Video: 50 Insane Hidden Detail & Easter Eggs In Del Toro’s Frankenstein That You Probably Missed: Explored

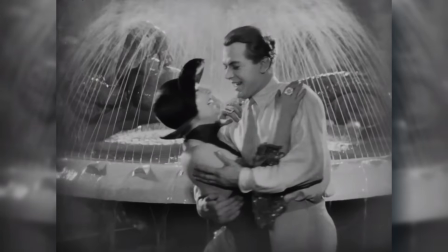(16:31)
While Metropolis is not a Frankenstein story in the traditional sense,
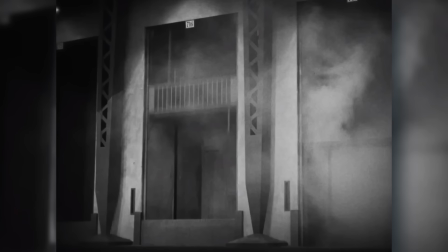(16:34)
it's still a crucial part of the mythos surrounding the genre because it gave us one of cinema's first great mad scientists,
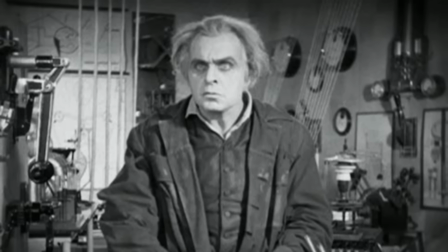(16:43)
along with one of the most unforgettable creation scenes ever filmed. In the movie,
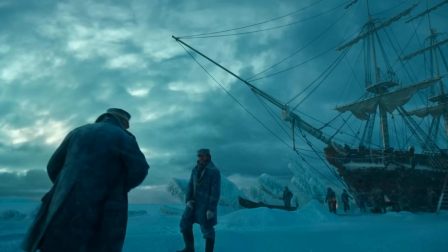(16:47)
the son of a wealthy industrialist becomes the bridge between his powerful father and the exploited workers laboring deep beneath the city.
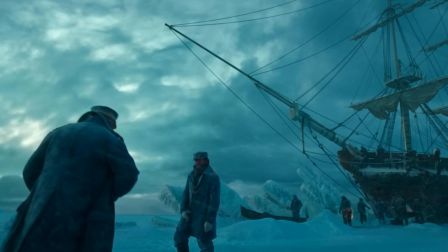(16:56)
The film's central message was made clear through its iconic title card.
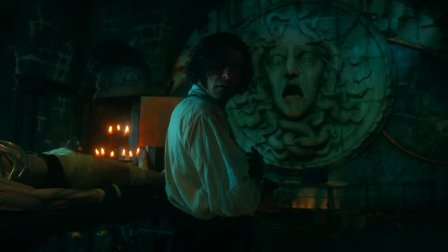(17:00)
Even though it's not spelled out in Guillermo del Toro's Frankenstein, the same idea lingers quietly beneath the surface, as you can just feel it in the performances and in the way characters relate to one another.
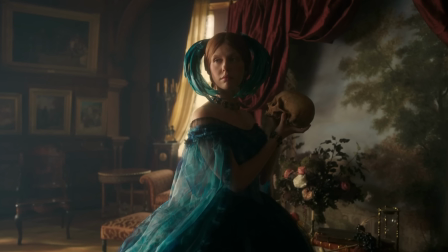(17:13)
Elizabeth's insect-themed clothes. As you know, Mia Goth plays Elizabeth Lavenza, the fiancée of Victor's brother,
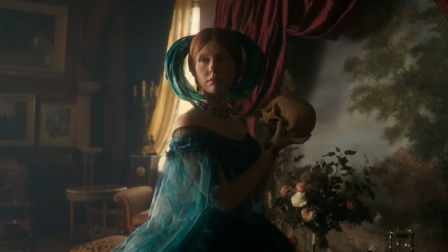(17:20)
and she brings warmth and empathy to the story by becoming the creature's emotional anchor.
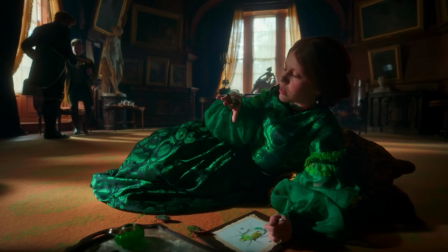(17:26)
Elizabeth stands out for her compassion and her deep fascination with the natural world, especially her love of studying and sketching insects.
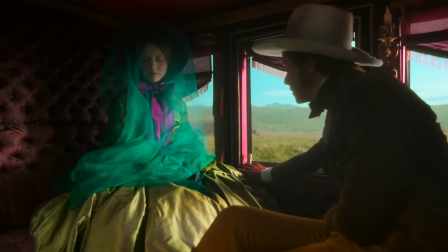(17:34)
If you look closely, even her costumes reflect this part of her character,
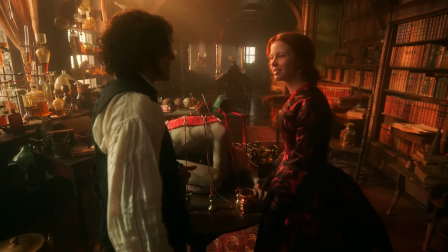(17:38)
as the delicate patterns on her dresses and veils resemble the wings and bodies of insects,
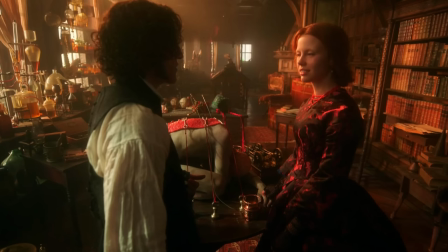(17:44)
creating a subtle visual link between her and the natural life she cherishes.
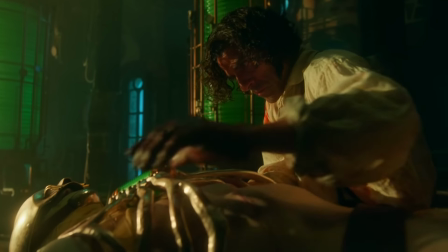(17:49)
It's a beautiful contrast to Victor's own obsession with unnatural creation,
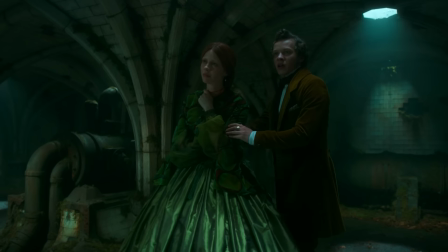(17:54)
where he tries to control life, but Elizabeth simply admires and nurtures it.
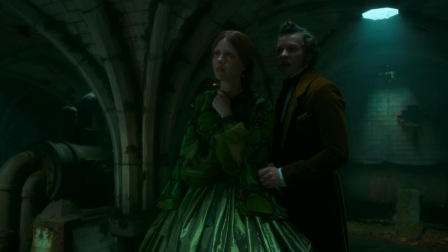(17:59)
At the sake of going deeper on the subject, her extensive wardrobe for Frankenstein came from the mind of Emmy
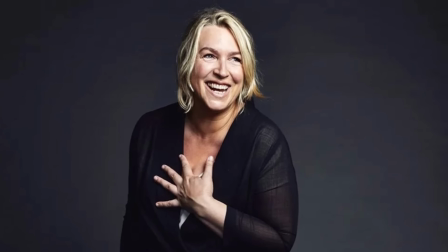(18:05)
Award-nominated costume designer Kate Hawley, who has worked on projects such as The Lord of the Rings,
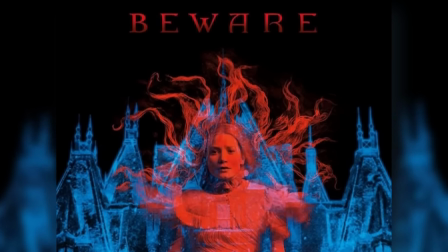(18:11)
The Rings of Power, and Crimson Peak. Because Elizabeth has an interest in entomology and botany,
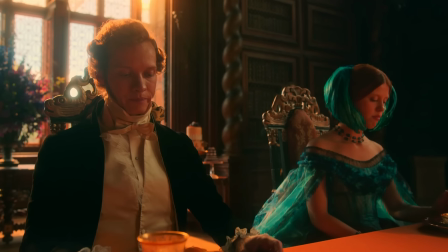(18:17)
Hawley created nods to beetles and other insects through patterns and garment shapes.
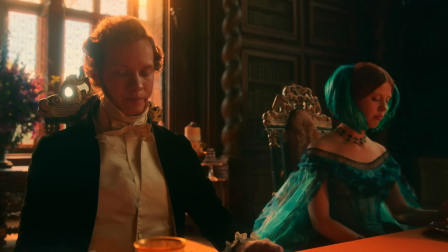(18:23)
Along with wasp-waisted tight corsets, certain fabrics were also chosen to mimic paper-thin beetle wings.
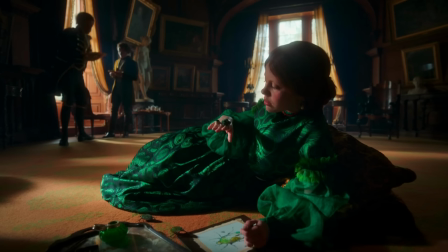(18:30)
The design of the green dress that Elizabeth wore while leaving Victor's castle was inspired by butterflies and the patterns on butterfly wings.
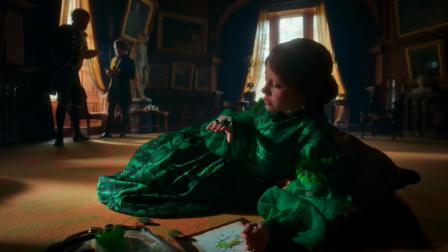(18:39)
Apparently, this was something that Guillermo and Kate were exploring a lot with Elizabeth.
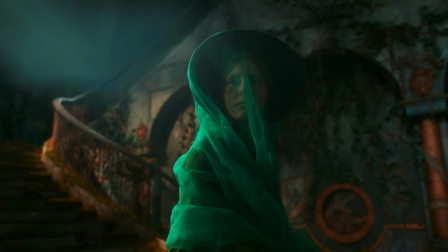(18:44)
In order to create unique insect-like patterns, Hawley studied both cellular structures and the anatomy of beetles because it was all about echoing those insect and beetle-like qualities before fitting the designs to the aesthetics of that period.
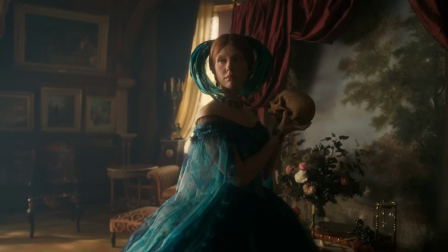(19:00)
Jewelry was also important in defining Mia Goth's character,
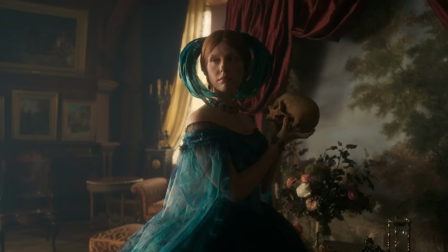(19:04)
with her iconic sapphire blue outfit featuring a Tiffany & Company signature piece from the early 1900s.
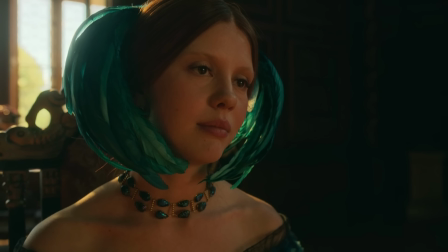(19:11)
The Louis Comfort Tiffany necklace is made up of actual blue glass beetle motifs in a gold setting,
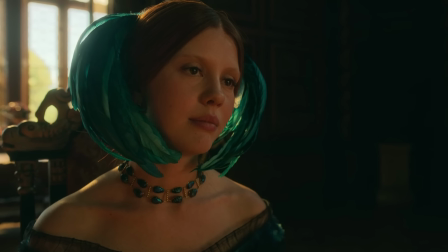(19:18)
which echoes Elizabeth's character right from the moment she appears on screen.
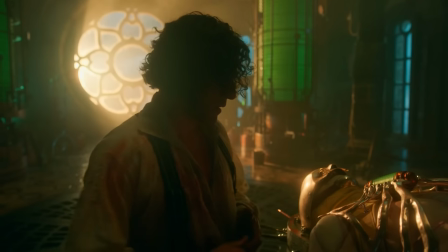(19:23)
The mythological link with Victor's hidden pride.
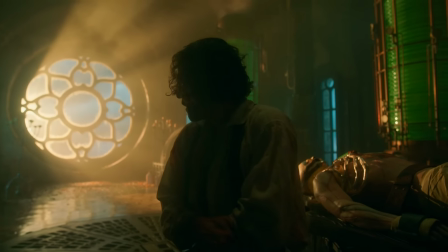(19:26)
Del Toro's film does an excellent job of capturing Victor's pride and dangerous obsession as his most fatal flaw.
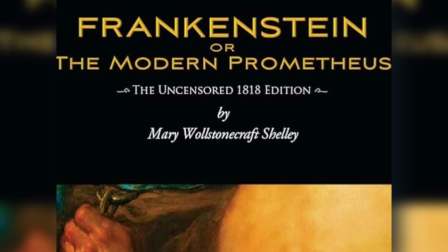(19:33)
This theme goes all the way back to the 1818 book's full title as Frankenstein, or The Modern Prometheus.
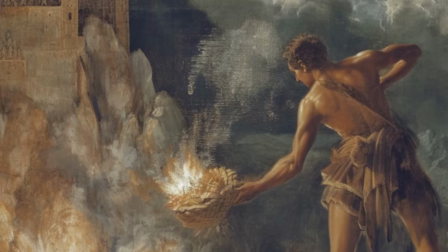(19:41)
For those who don't know, in Greek mythology, Prometheus defied the gods by stealing fire and giving it to humanity.
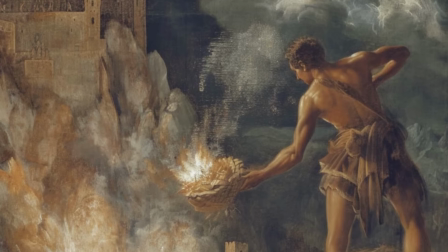(19:48)
Here, the fire is a symbol of knowledge and power, and going in line with that,
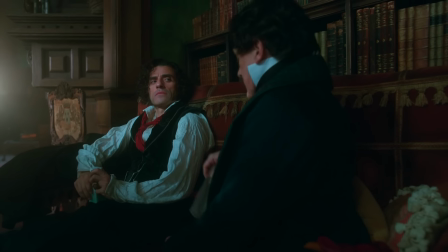(19:53)
we see another strong Prometheus reference during Harlander and Victor's first meeting, which really stuck with me, as Harlander asks Victor,
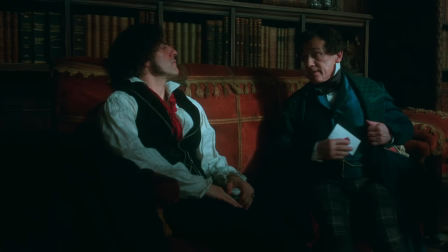(20:01)
"Can you contain your fire, Prometheus, or will you burn your hands before delivering it?" Apart from that, Del Toro weaves that same idea into Victor's world through striking visual details.
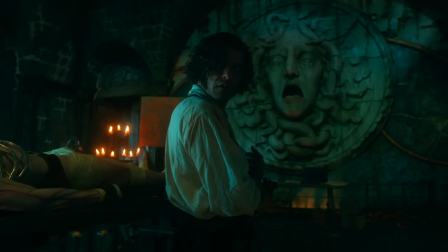(20:13)
In his laboratory, there's a massive relief of Medusa's head carved into the wall,
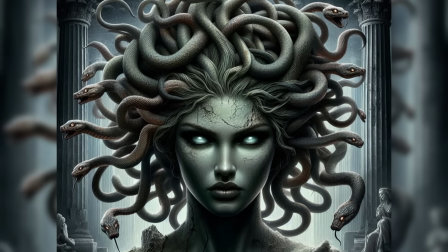(20:18)
which is yet another clever touch, because Medusa, being another figure from Greek mythology,
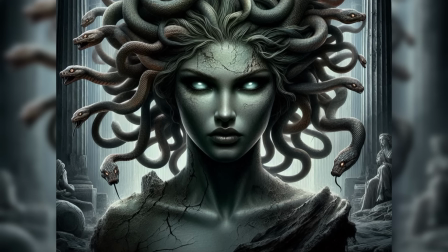(20:24)
represents both beauty and monstrosity, which is directly proportional to the theme of punishment and power in Victor's character.